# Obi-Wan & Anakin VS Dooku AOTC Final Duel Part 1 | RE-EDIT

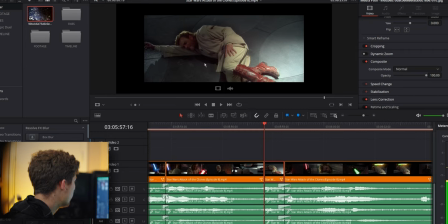So in the original cut after Obi-Wan gets knocked down he
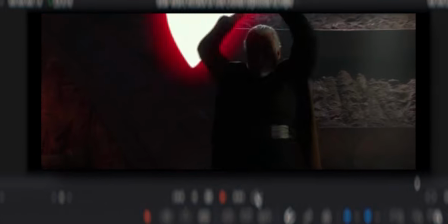lays there and Dooku takes his time we get a shot of Anakin and Dooku takes his time to telegraph his move so that Anakin can like see what's happening and choose to attack back I think we remove Dooku doing twirls I feel like we could give Dooku better treatment if he just goes in for the kill instead of spinning his lightsaber beforehand and then we can mix Anakin coming in early to be a surprise not something that's telegraphed to the audience.
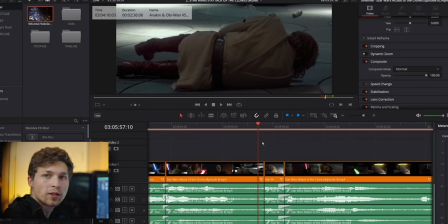So now let's watch my version.
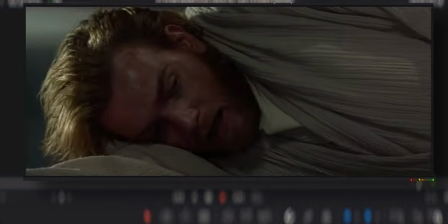And we can see that that faster pace just kind of adds to this very very slow and clunky fight and I feel like every little increment that we make will ultimately make this fight better overall.
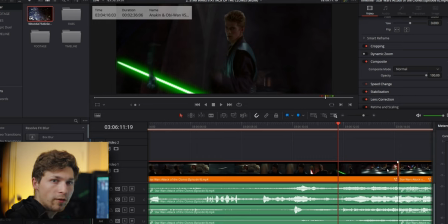This next part worked out really well for me. So in the original version
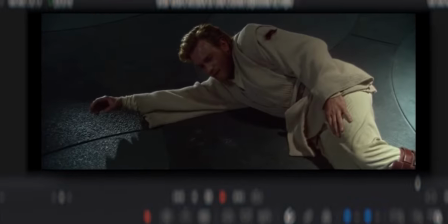Obi-Wan tosses Anakin the lightsaber They fight They cut to Obi-Wan struggling And then back to Anakin I don't think we need to see Obi-Wan out The fact that Obi-Wan throws his lightsaber to Anakin So that Anakin can dual wield Tells the audience that Obi-Wan is saying I'm out of the fight We don't need a shot of him just struggling on the ground And on top of that It slows
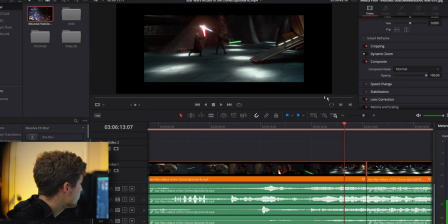the pacing down of the fight and I found that the original editor right here what
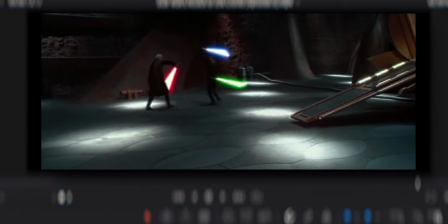he did was he had this clip cut here to Obi-Wan
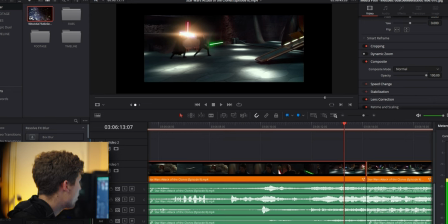and then continued the clip but when I put when I cut Obi-Wan out I noticed that it was the same clip just cut in half so as a re-editor I can just make this one long clip and keep my audience focused on the action instead of cutting to Obi-Wan wincing on the ground all
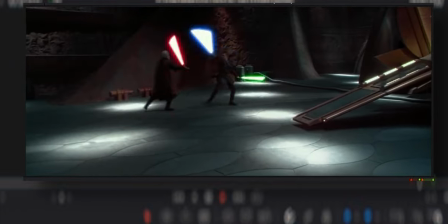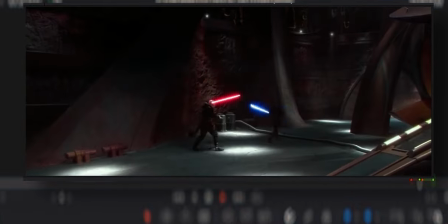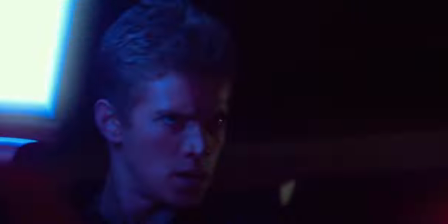right it's time for this part if you don't know what i'm talking about the the duel in episode two is kind of known for this bad choreography right here where they just turned off the lights and then Anakin and Dooku just kind of swung back and forth and it doesn't feel like it's all close-up shots it doesn't feel tangible and it just makes the fight feel fake
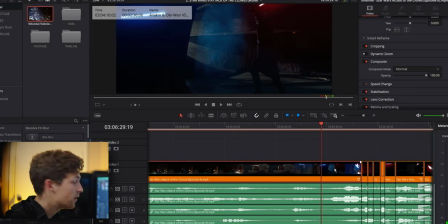in every sense of the word let's watch the original cut so
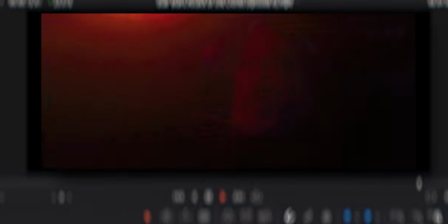you can see them just swinging and and
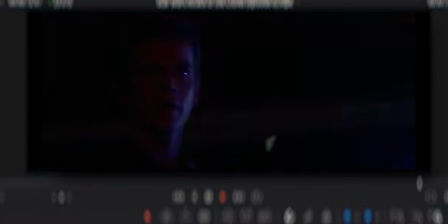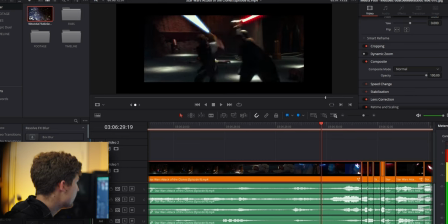then we get back into the action but up until this point it's pretty awkward to go back and forth and back and forth i didn't want to get rid of that completely because those are good shots and I think it could work really well if we really just paced through that. If we went back and forth and back and forth between Anakin and Dooku at a very fast pace instead of the very slow pace that they chose to do.
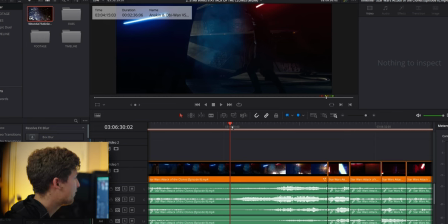So in my edit you can see how fast we paced through this moment.
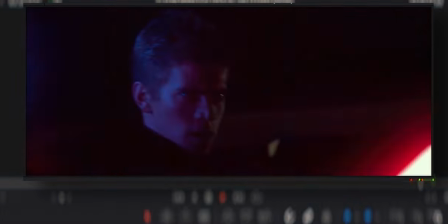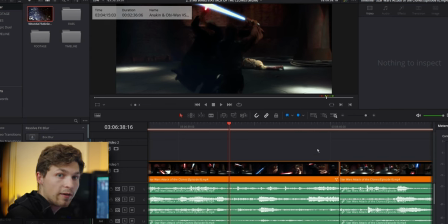The final edit is coming up right here and it's when Anakin inevitably loses his arm so if we go right here and watch the original
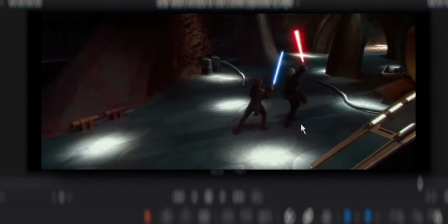they fight and then Anakin sits here forever and
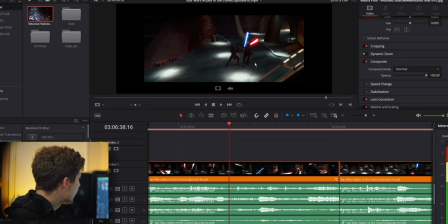he actually and if we watch he
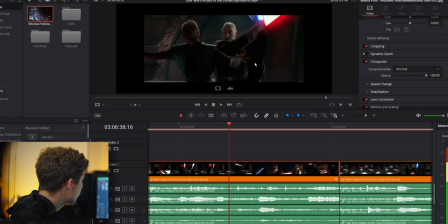he like he just opens up his arms for Dooku he stands there
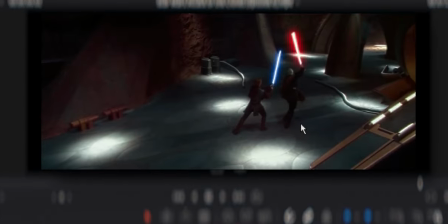dooku does a full spin while he's still there i understand that there's a level of grace that we need to put on choreography but i have a hard time letting this stay in the movie where anakin has his lightsaber up in front of him and count dooku does
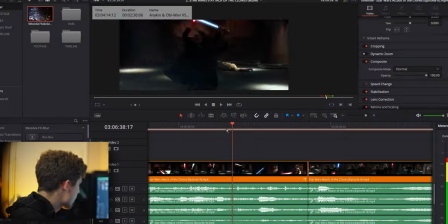a full 180 in front of him but if we look two clips earlier
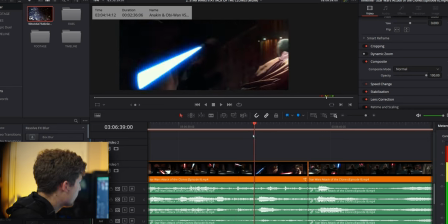dooku actually does a spin right here and anakin has his back turned
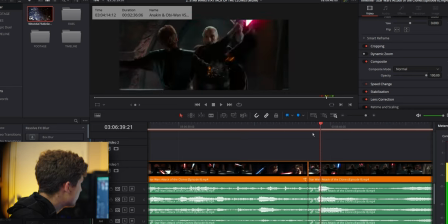to Dooku and we can mix this with the arm being cut off.
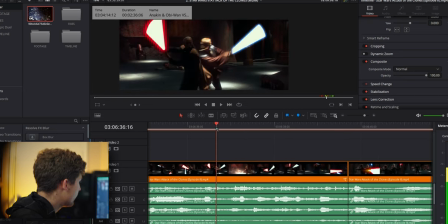So let's watch it.
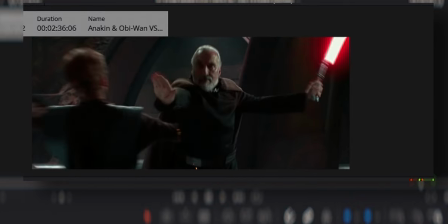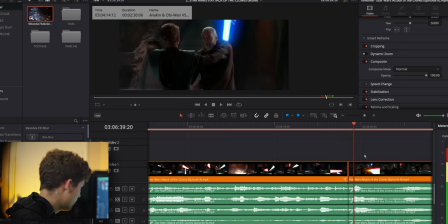I think we need a little more room on it actually. Let's push this forward,
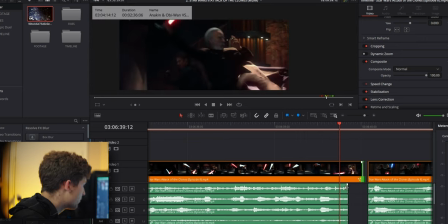move it just right there so we get to see Dooku do a full spin.
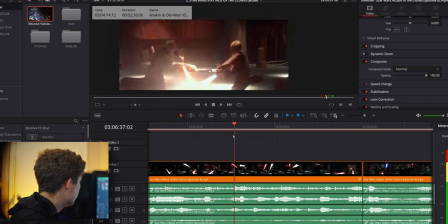Yeah, that feels right, let's look.
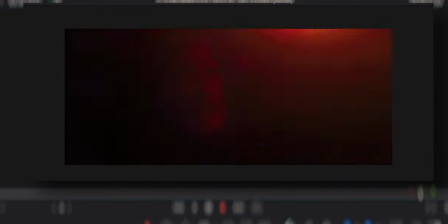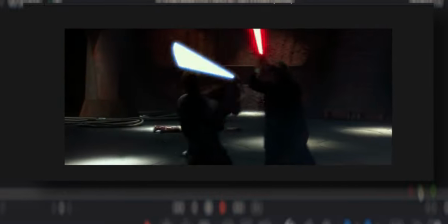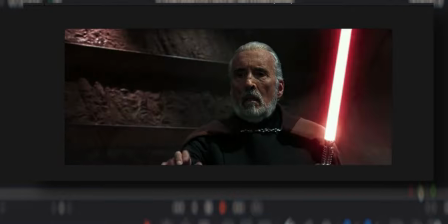It's almost like it takes you by surprise, which I really like. So Anakin and Dooku's duel comes to a complete end because Dooku gets the upper hand and it wasn't telegraphed like it was in the original. Anakin doesn't wait for Dooku to cut his arm off, instead it happens out of nowhere. It happens all of a sudden and as an audience we almost have to do a double take that that even happened.
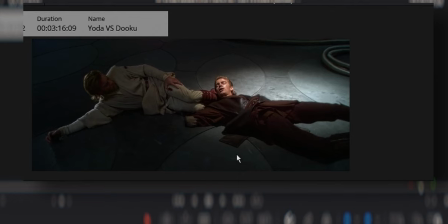Why is Obi-Wan looking at me? That's actually pretty funny. I've never noticed that. Anyways, this is my edit for Obi-Wan Anakin vs Dooku. Please let me know what you guys think in the comments below and I will see y'all in the next one. Bye!